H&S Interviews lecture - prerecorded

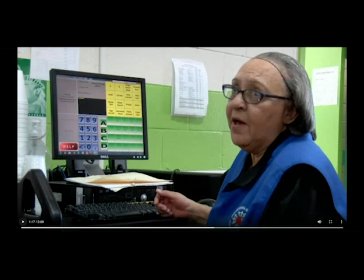They grabbed this woman for a little bit of natural sound on a story about childhood hunger in Richland County, and they found that she was interacting so beautifully with the children, as they came through the lunch line that they needed to mic her up for both ambient sound and for an interview.
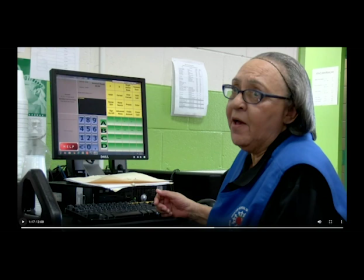And so there were a bunch of gnats pops from this B-roll as well as a good quality interview, head and shoulders, a little less so in this interview because she was actually working with the children while doing the interview.
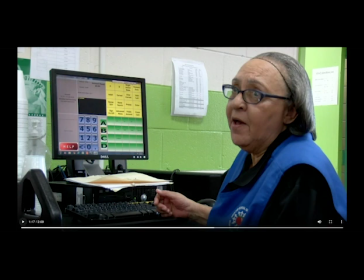And so you can see that it's a little more half and half but because the reporter and the photographer working on this story was like oh my gosh I need to just jump out there and get that and if you were flying solo and you need to clip a lab on her even though it's loud that would be something that would be good to try wear some
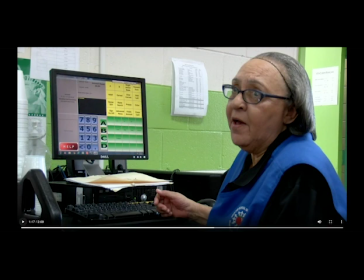headsets do your best to try to get the best sound that you can but this is really nice
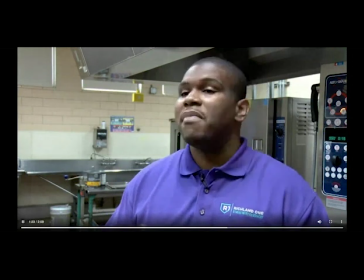that child you know that's struggling to grasp a concept in oh my gosh what a beautiful interview beautiful interview takes advantage of the available lighting head and shoulders little bit of looking room one inch above the head one finger above the head he's doing an interview
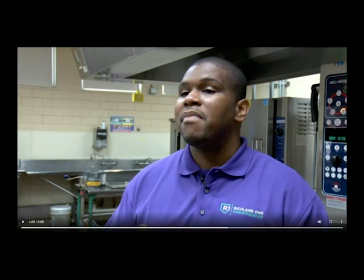in context with the story we're not shooting the interview in a conference room or some office somewhere we're like hey let's talk about it in the kitchen right do you see the law of placement very much hidden within there but we're getting good sound out of it um you
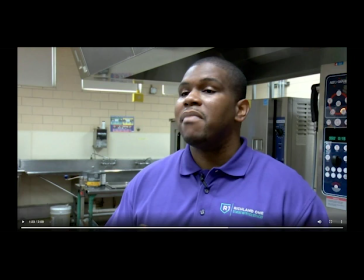might decide if you in a louder environment that you would hold a stick mic if you were an mmj and shooting this alone you could certainly be standing just a little bit over to the side hand your stick mic out with your left hand make sure to leave your right hand free in case you need to make any camera
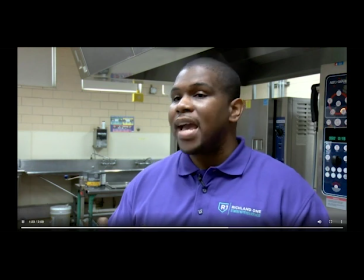adjustments and then stand there so that your subject can be looking directly class or science class you know maybe that food you know provided
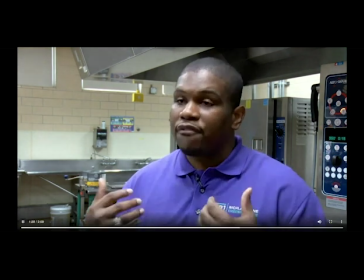the necessary uh fuel
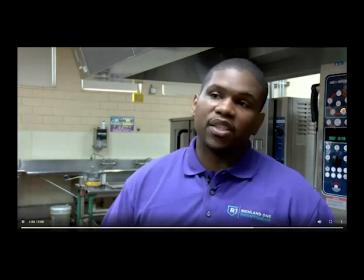for them to you know their brains to function and absorb the information that they need to be successful being able to kind of spread that message that kids
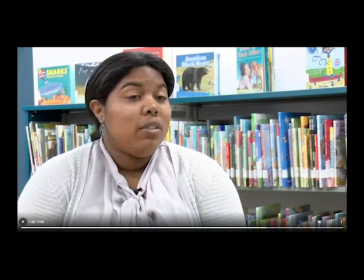from different backgrounds should be able okay and again what a beautiful interview in this interview she is well framed well lit
quality depth of field good mic placement it's a little
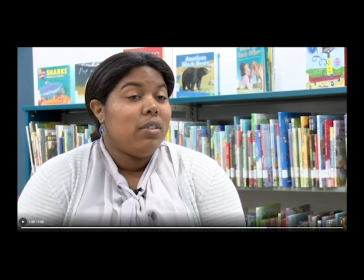tricky because it's almost pointing in the opposite direction of the looking room but because she had a soft fabric on her blouse it was kind of tricky to place it however it's beautiful mic placement because we're not seeing the tools of our trade
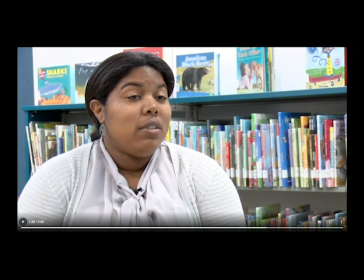which also means if you were using the stick mic I don't want to see the stick mic in the interview so even if you have to shoot it a little wider so that you can stand further back that might be good or we can tighten up the shot just a little bit in
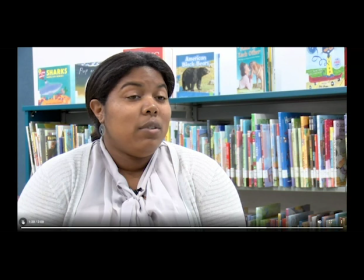adobe premiere but this is a beautiful interview to eat together and I have to worry about the
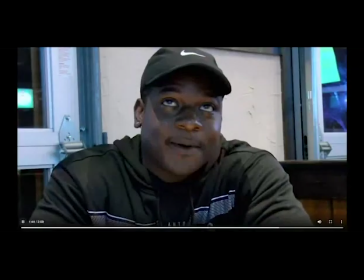cost of what that food should look like okay so this interview a little bit different got head and shoulders it's a little more center because he's both talking to the reporter who's over to the right
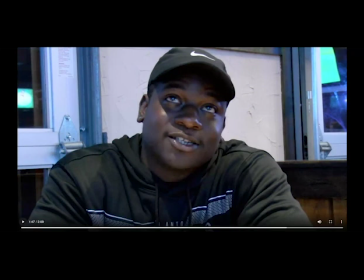side of the camera here and he's watching a football game on tv at a bar and so it was a quick pickup interview I think it's really great in the context of the story because we weren't going to ask him to get up and move while he's watching the game.
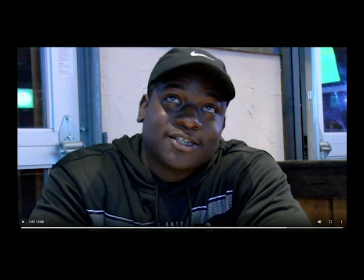So the reporter just sat right down with him and grabbed this interview real quick. I think it was a really nice-looking interview. It is up against the wall, but in this case, we didn't want to move him.
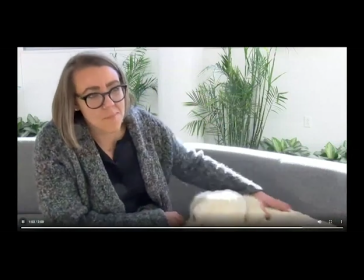We don't have to get a chance to FaceTime with their family members and get a chance to catch up, but when it comes down to connecting with their pets, they don't really have that same opportunity.
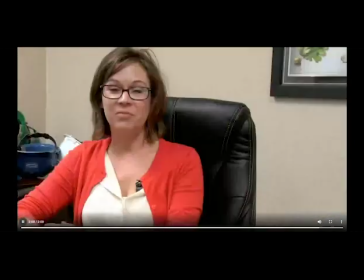Everything that this building is made of, we make right here.
Okay. So I want to come back to this interview, right?
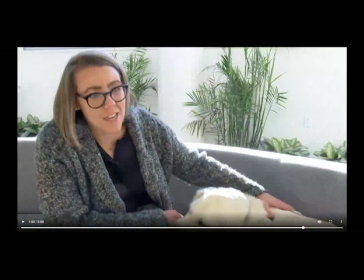Doing an interview with the dog in the interview.
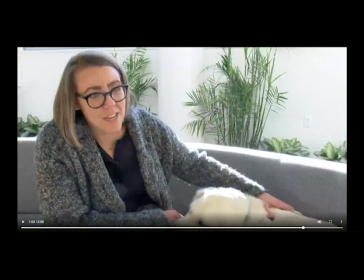If it seems appropriate to do that, by all means, come out wider. Grab something creative later in the semester. For this one, head and shoulders.
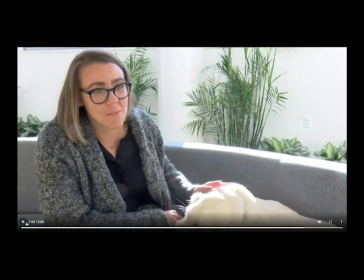Keep it simple, right? The next interview.
They're too connected with their pets. They don't really have that same opportunity.
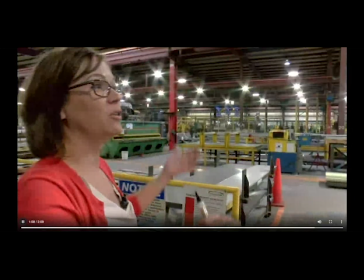Okay, so love this interview. She's a hand talker just like me. And they did the interview on the production line. And look at the mic placement. The mic placement is on the left side of her blouse so that as she gestures behind her, you can keep that sound coming.
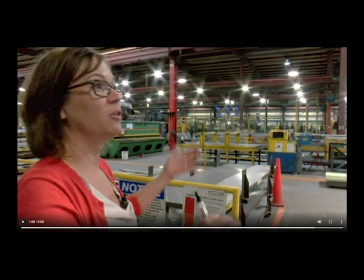So when her mouth turns to the left, the mic is going to follow along with her instead of her talking away from the mic. Very important when it comes to law of placement. I'm also just I mean, this interview pops off the screen.
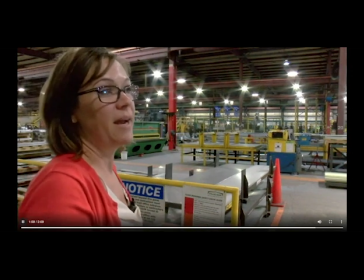It's really good.
Building is made of we make right here to have wonderful people. Everybody.
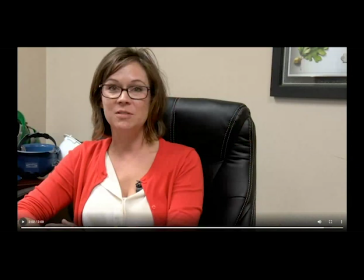Technically, this looking room is correct. But look how different it is to have this interview here versus the preceding interview. So those are things that we want to be contemplating. I'm going to also now let me stop sharing that real quick. And then I'm going to jump on over to some things that we would want to do where a couple of examples. maybe just a few examples of thoughts that demonstrate how we need to work on these.
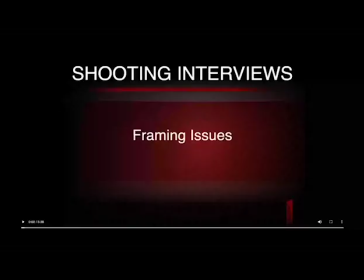And I'm not going to talk, I'm not going to share the audio on this one this time. We're going to talk about some of the things that can go wrong with an interview.
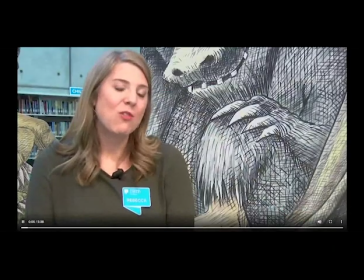We have two Bortengill-like trained staff members who can help parents and caregivers.
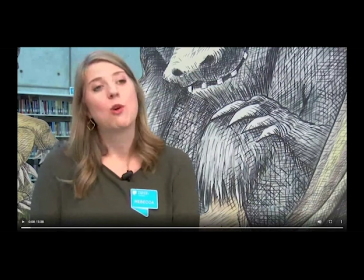This is a case where the photographer was thinking more about the background and the foreground and thought, oh my gosh, this would be great. There's this great giant animal from Where the Wild Things Are, and she's a librarian, and she's talking about Where the Wild Things and reading for children.
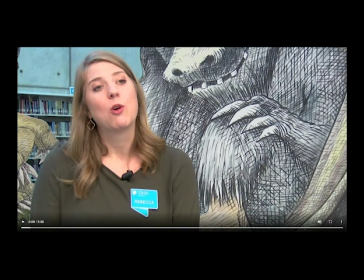But the problem is it's so distracting to us that we're really not focusing on her. It's also half and half. I'd much rather place that interview where there's a row of books back behind her.
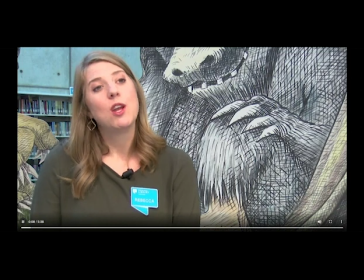She's, you know, in a place where the books are in the background. Working with children who aren't reading on grade level. if we can get people to understand that all
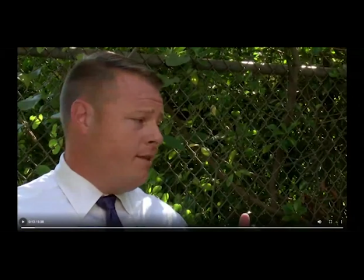right oh my gosh we put this guy right up against a fence literally yeah pull him 20 feet away from that fence pull out a little bit give us a little bit more space tilt down
pan left pull them away from the background they're diligent as far as keeping their property maintained eliminating any kind of extra sources of breeding sites and mosquito population will take care of itself.
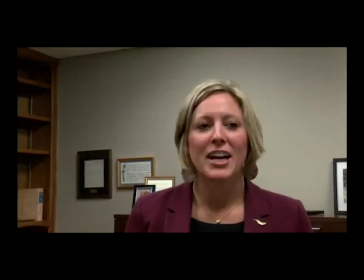What allows them to have a voice is their vision, and their ideas.
First of all, this one is moving while she's going.
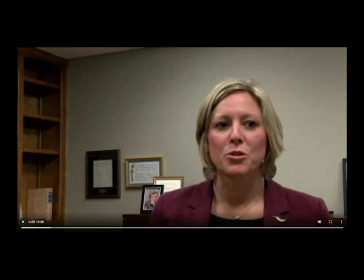Oh my gosh, it's a dark background, really kind of boring background. So we want to be able to hear her. We've got a ton of looking room. We've got way too much room around her. Maybe if you tightened up a little bit, it would be okay.
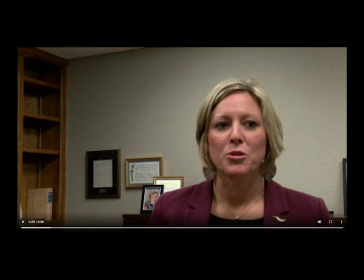But also the dominant light is falling on her face in a kind of weird way. take her outside get her somewhere else where you have a richer background or at the very least tilt down pan right zoom in just a little bit so that we can get rid of all of that wasted
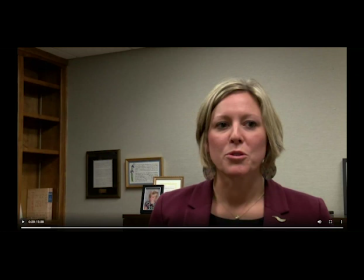space all around her you don't want to do that in the edit you want to shoot as clean as possible the first time around if you can do um the the work that is
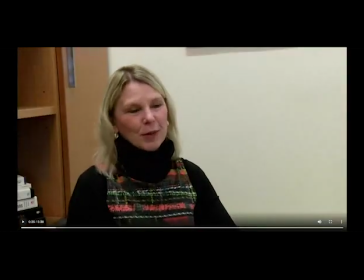ahead means that's great because again look at that background right very exciting so get her somewhere else put her out in the middle of the entryway of the building take her outside do something that might even in the hall with a
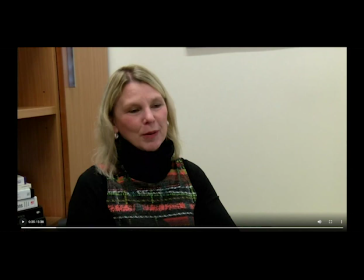with a hall running down behind her in her office space somewhere where we can focus a little more on her I'd also say that the camera's a little bit too high here I'd get it down tighten up At the very least, you're going to tighten this up,
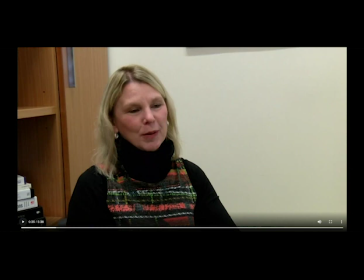eliminate some of the headroom, eliminate some of the looking room, get it down closer to eye level, but better yet, move it somewhere else.